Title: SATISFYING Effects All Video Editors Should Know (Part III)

It's putting a composition inside of an existing composition. Kind of like those, what are those Russian dolls?
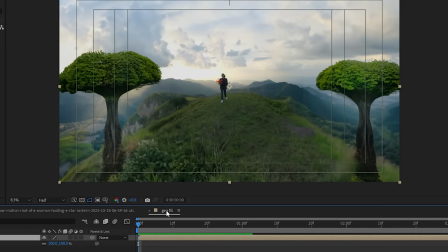(8:25)
Like you put the dolls inside of each other? Let's change the size of this composition down to 1080p.
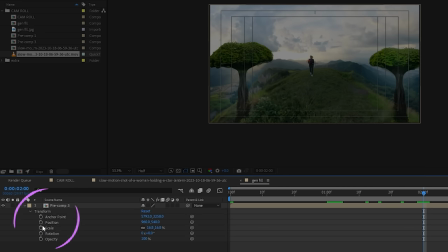(8:30)
Now inside of our pre-composed layer here, we can keyframe the scale and rotation,
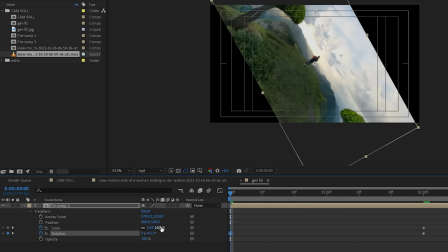(8:36)
and use all of this extra space here we have to do as many zooms and as many spins as you desire.
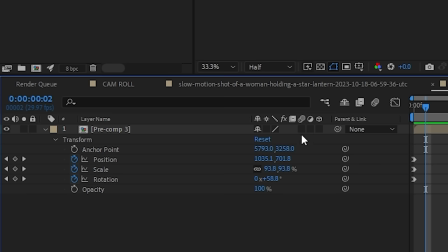(8:43)
Oh, and don't forget to turn on motion blur, of course, just by clicking this icon to get much nicer results.
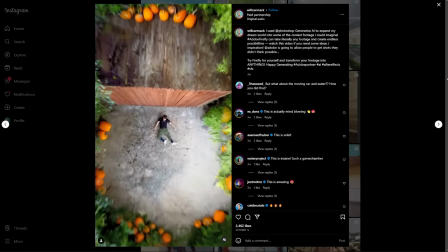(8:51)
So for this next edit, I was inspired by Will Carmack's recent reel on creating a fake drone using Generative Fill.
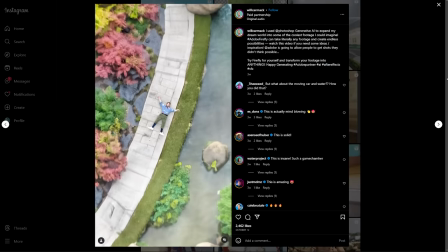(8:59)
Now it uses similar techniques to the camera roll edit, but what sets Will's scene apart is that he adds moving elements to his extension.
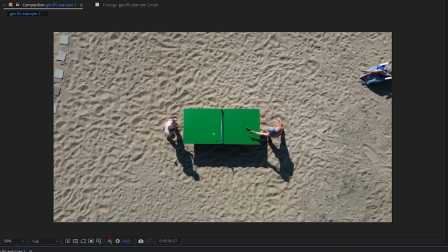(9:07)
So that's what I want to try to accomplish here. I have this direct top-down drone video, but the shot is relatively close to the subject. That means we need to expand.
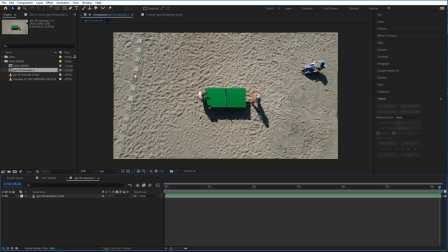(9:18)
Instead of exporting this first frame to Photoshop, we're going to use the last frame where the drone is at its highest point so we get the frame with the widest view.
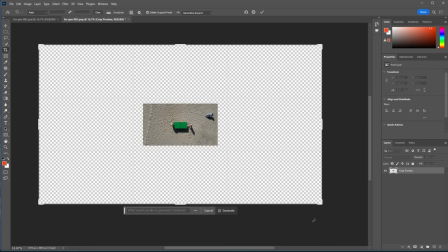(9:26)
Now after that, just do what we did the last time to get our set extension.
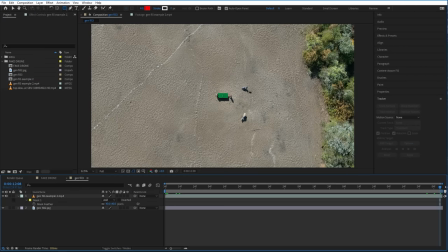(9:31)
Now, we got our extra wide shot in After Effects, but we have the same problem.
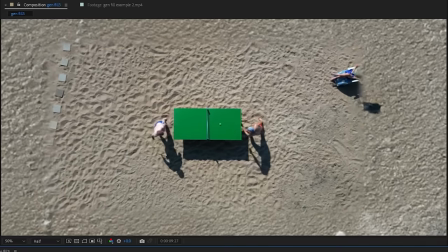(9:36)
The same problem with the moving camera. And you guessed it, that means more tracking.
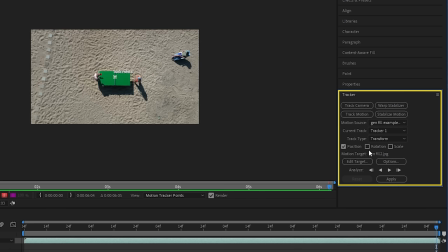(9:40)
To track this shot, I'll need to select position, rotation, and also scale.
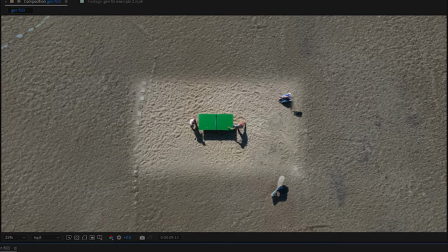(9:46)
And we need scale because the drone moves away from the ground, making everything smaller. And other than that, just repeat what we did before, and here we go. Now, our shot is pretty boring at the moment, and that's why I got this stock footage of a beach with the same top-down angle.
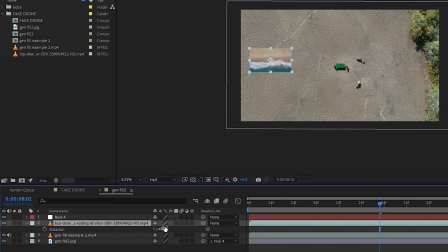(10:02)
Now we can place it here in our composition, and I'll move and scale it to cover up the empty space on the left.
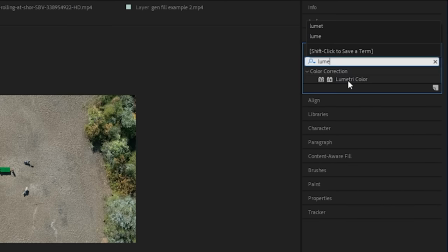(10:08)
Now the colors are a little bit off, but this is where we can use Lumetri color. And what we can do here is try to match the tint of the sand so it feels like the same place.
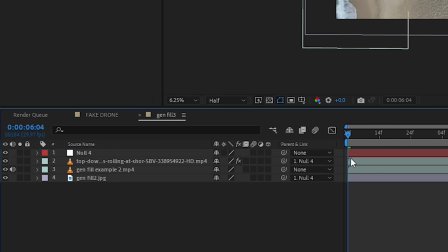(10:18)
So now all we need to do is parent the beach layer to our null object. And now our shot feels way more lively.
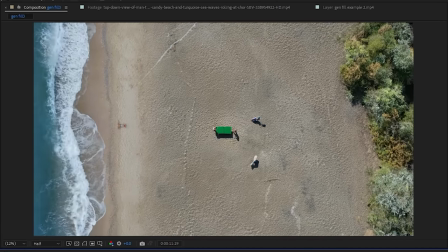(10:24)
But we're not done yet. Considering that we're on the beach, there should be some wind affecting those trees on the right.
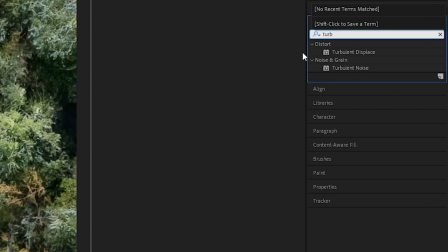(10:31)
So to mimic that, I'm going to use turbulent displace effect.
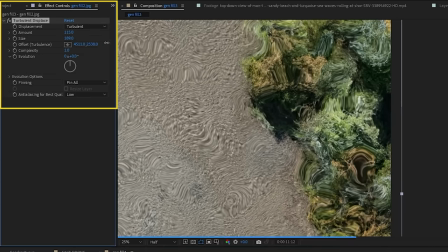(10:35)
Now we can adjust the amount, the size, and the complexity to your liking.
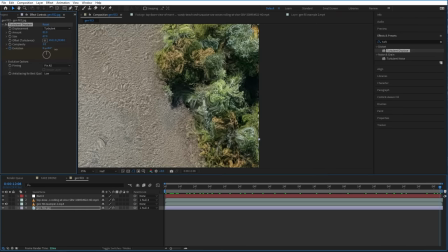(10:40)
Then keyframe the evolution to make it move. Although we don't want this effect to be applied to the whole thing,
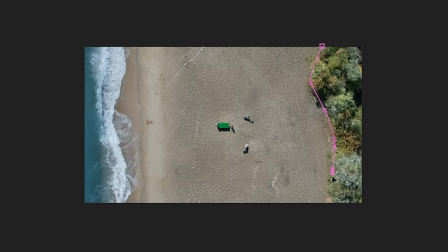(10:48)
that means we need to draw a mask around the tree areas and add some feathering.
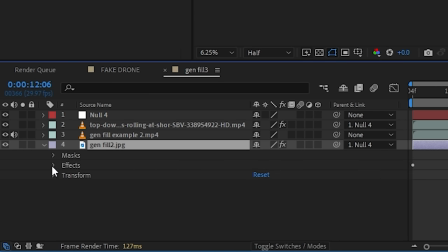(10:55)
To make the mask only affect our turbulent, expand the background layer,
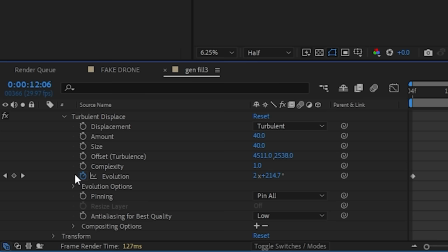(11:01)
inside turbulent displace, and you'll see compositing options. Here, click the plus icon and it should automatically have your tree mask selected. And now our effect is only applied to the trees.
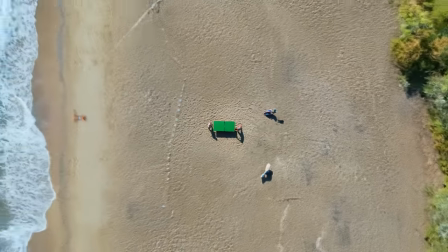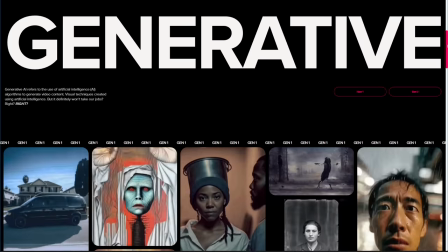(11:21)
Other cool effects you can do is using AI to generate completely new effects, or you can use AI, a tool like Runway, to basically add effects to an existing video on top of an existing video. So I'll be using Runway Gen 1 and Runway Gen 2 to show you how it works. So first, let's start with Gen 2, which is essentially text to video. So you can create something from scratch just using text.
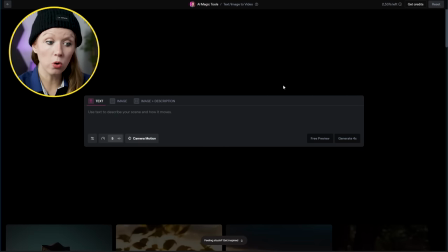(11:47)
So here inside of Runway, go to Gen 2. And currently, we can only create videos no longer than 4 seconds, so that's a current limitation here.
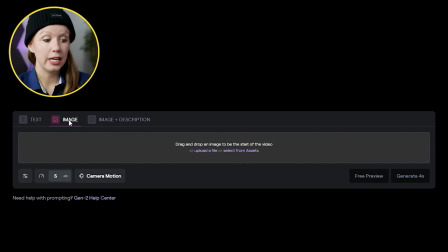(11:55)
You can start from a text prompt, an image reference, or both.
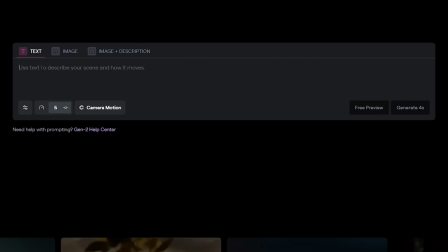(12:00)
Before we generate, we also have some more options here. You can dial in how intense the motion will be.
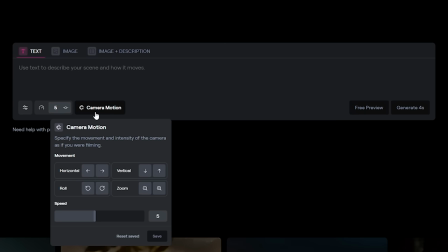(12:06)
You can also choose the basic camera movements like rolling, zooming in and out.
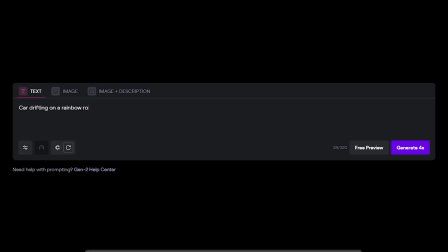(12:12)
And because you have to use credits for each generation,
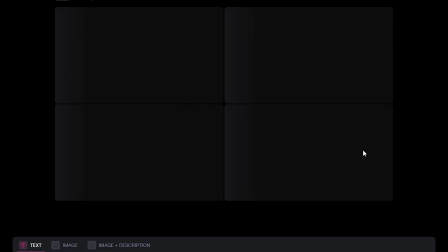(12:15)
Runway gives you an option to show the free previews first before you choose the right style and then generate. So let's see some results.